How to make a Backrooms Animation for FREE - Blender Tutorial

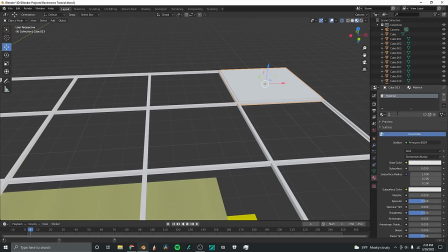8:07 And then you're gonna want to add a material to this and call it ceiling 2, just to keep everything concise.
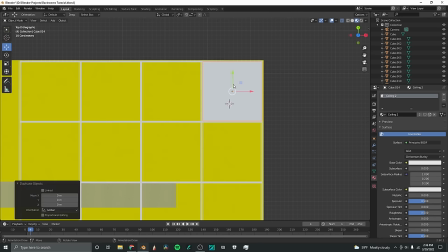8:13 I'm then gonna go into top down view, press Shift D with this selected, move it in the Y direction, Shift D again,
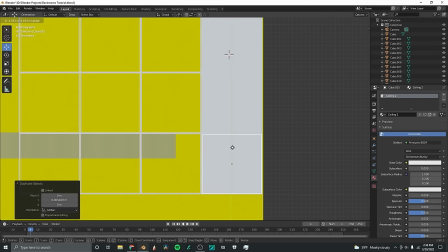8:21 select the new one, move it in the Y direction, and then I'm going to select all these,
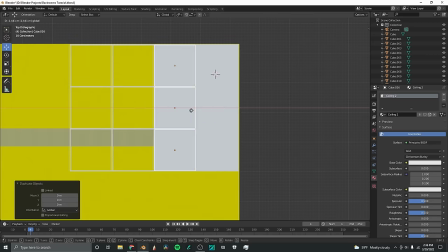8:27 Shift D once, bring it into this square, Shift D again,
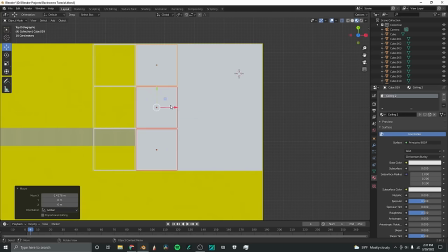8:33 bring it into this square, and finally Shift D to the last one.
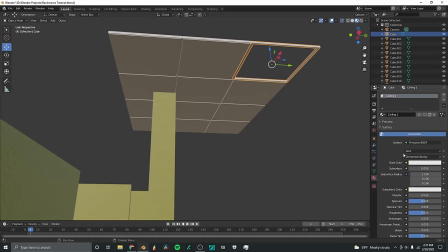8:39 Now if I go down to this side and I change this texture to, let's say,
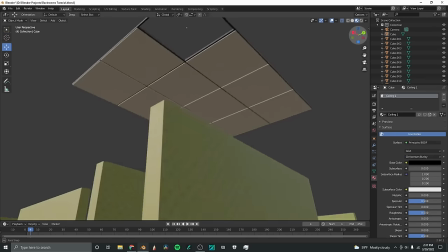8:44 a black, just for example, you can see that there's a nice hanging ceiling look happening here.
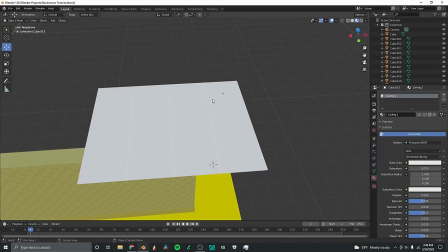8:50 And now for the lights, I'm gonna select this cube up here, the original one that we made. I'm gonna make a new texture, and I'm gonna call it ceiling lights, and that's what this one is going to be. And I'm going to go down here to where it says surface, I'm gonna click this, and press emission.
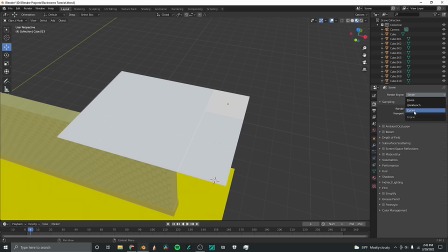9:08 Now at this point you should be using cycles to render, because then you can accurately figure out how your lighting will look.
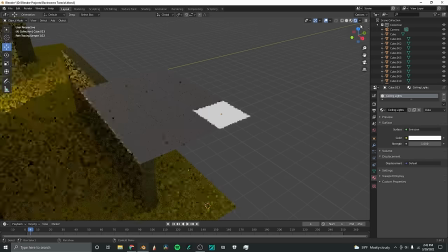9:14 So I'll go back down here to material properties. I'm gonna go to the rendered view just so that I can see what it looks like,
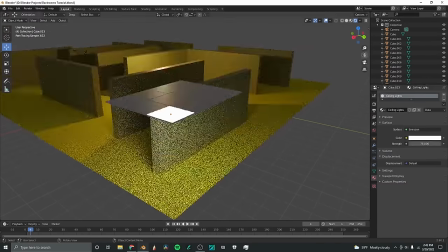9:21 and I'm going to crank this emission up until you can start to see that there's some sort of light happening there.
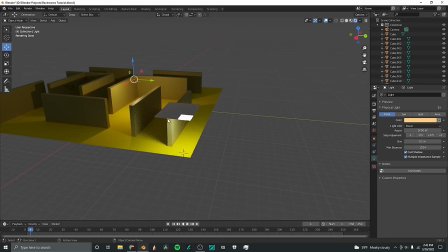9:28 And since we had figured out that this orangey tone looks a lot better than just white, because white just looks really yellowy,
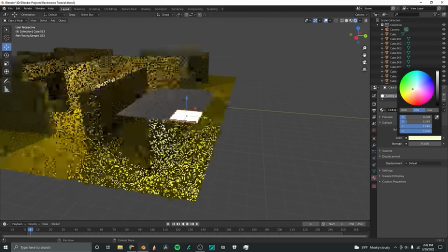9:34 I'm going to change this so that it's slightly orange.
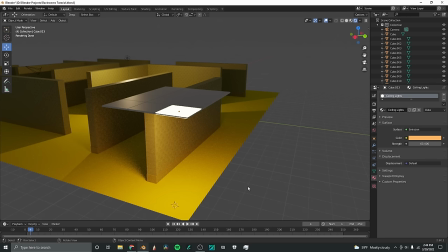9:40 I think this definitely looks better than just normal white light, and you can make this as bright or as dim as you want,
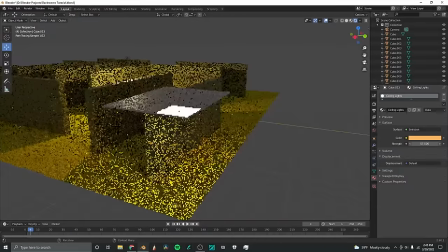9:47 but really for animations like this where you're going for lower detail,
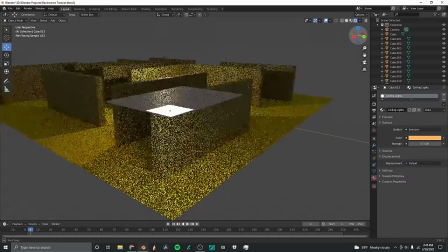9:51 the less light the better, because the more shadows you have, the more realistic it'll look at a first glance.
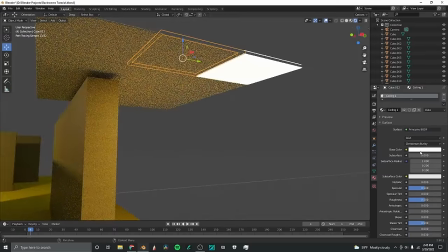9:57 Now I'll just fix these ceiling colors. For this frame, I'm going to make it like a darker orangey color. And for the main frame, I'm going to make it that same color, just a little bit lighter,
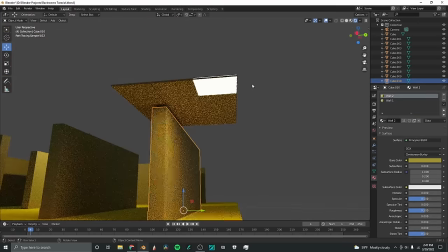10:11 just so that when you look at it, there's a little bit of a difference. So that looks pretty good, and you can play around with it more until you find a color that you really like.
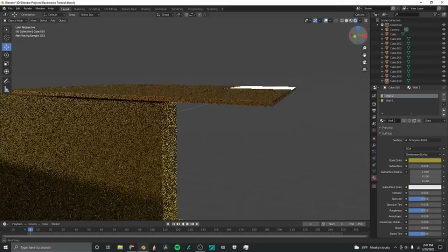10:20 And now what I'm gonna do is make this so that it covers the whole scene. So I'm going to select all of these objects.
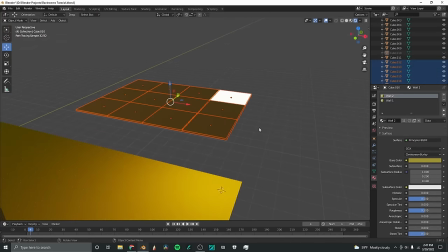10:28 So hide that cube real quick, box select everything, in the ceiling, and shift click the light so that it's got an object selected. I'm going to right click and press join. So now it is one object, and you've still got all of your textures here, so you can change them even after you've done this.
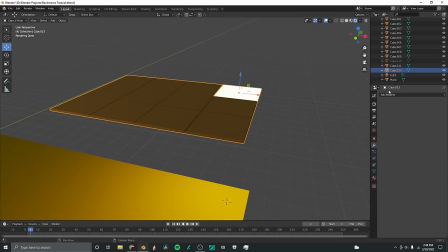10:47 Now you're going to go from the texture tab to the modifier tab. You're going to click add modifier and array.
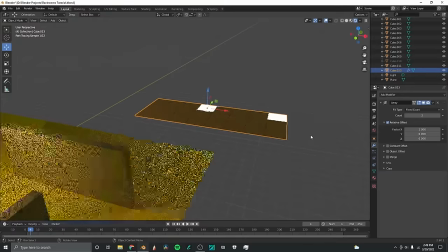10:54 And oh, look at that, it made another ceiling.
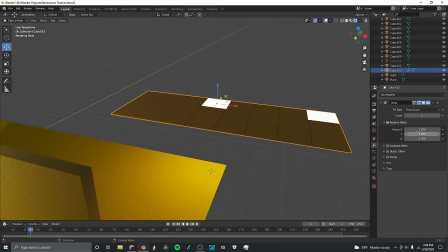10:57 In this tab, you've got the array settings, and right now it's set to factor X is 1, but it's going kind of the wrong direction from the scene.
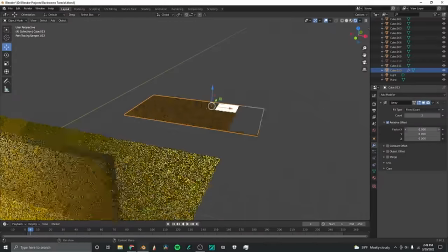11:05 So I'm actually going to, and you can slide this around so that it's a different distance from the other object,
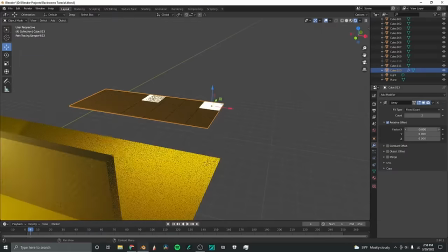11:11 but I'm gonna make this negative 1 so that it's actually going into the scene where we want it.
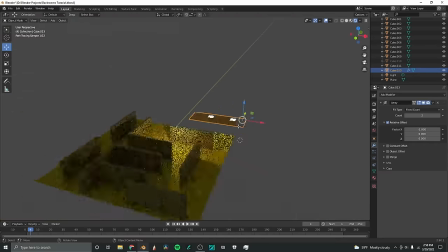11:18 And now since we want it to cover the whole room, I'm going to increase the count here,
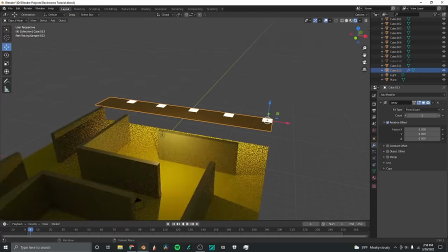11:22 and that'll increase the count of the objects with the same relative offset.
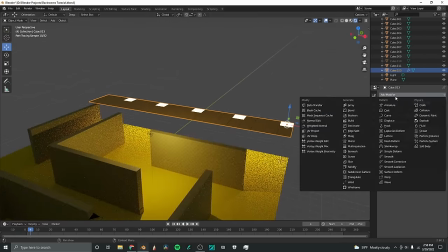11:28 Once I've got this done, I'm going to click add modifier again and click array again.
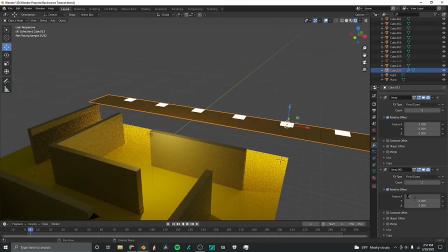11:33 Now it's got the same settings here. I'm going to set factor X to 0 and factor Y to 1. Actually, no, I'm gonna make it negative 1.
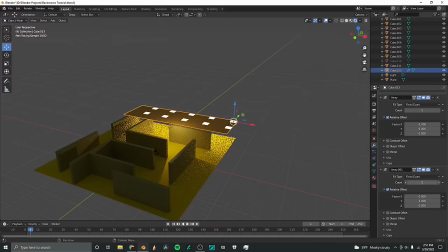11:46 So now it's going this direction, and when I increase the count, it will now cover the scene nicely.
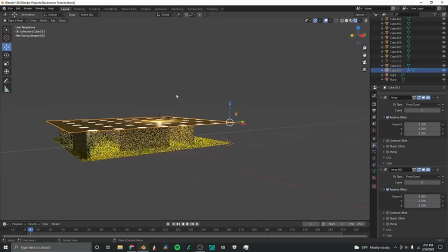11:53 So now we've got the whole scene lit, and as you can see,
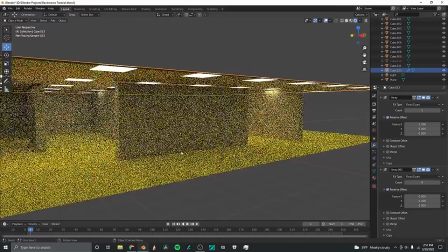11:57 now that we're looking at it with all the lights in place, there is a lot of light, probably too much light.
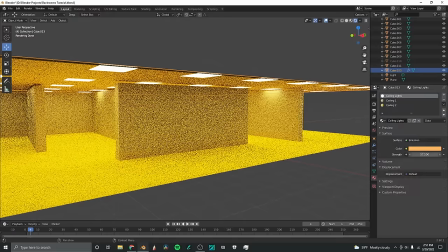12:04 So now I'm going to go back to the materials, and I'm going to decrease the strength of this light,
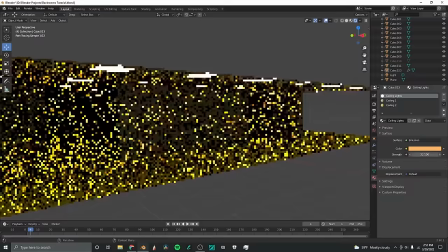12:08 because there are more of them, so now I can get away with making it a lot dimmer.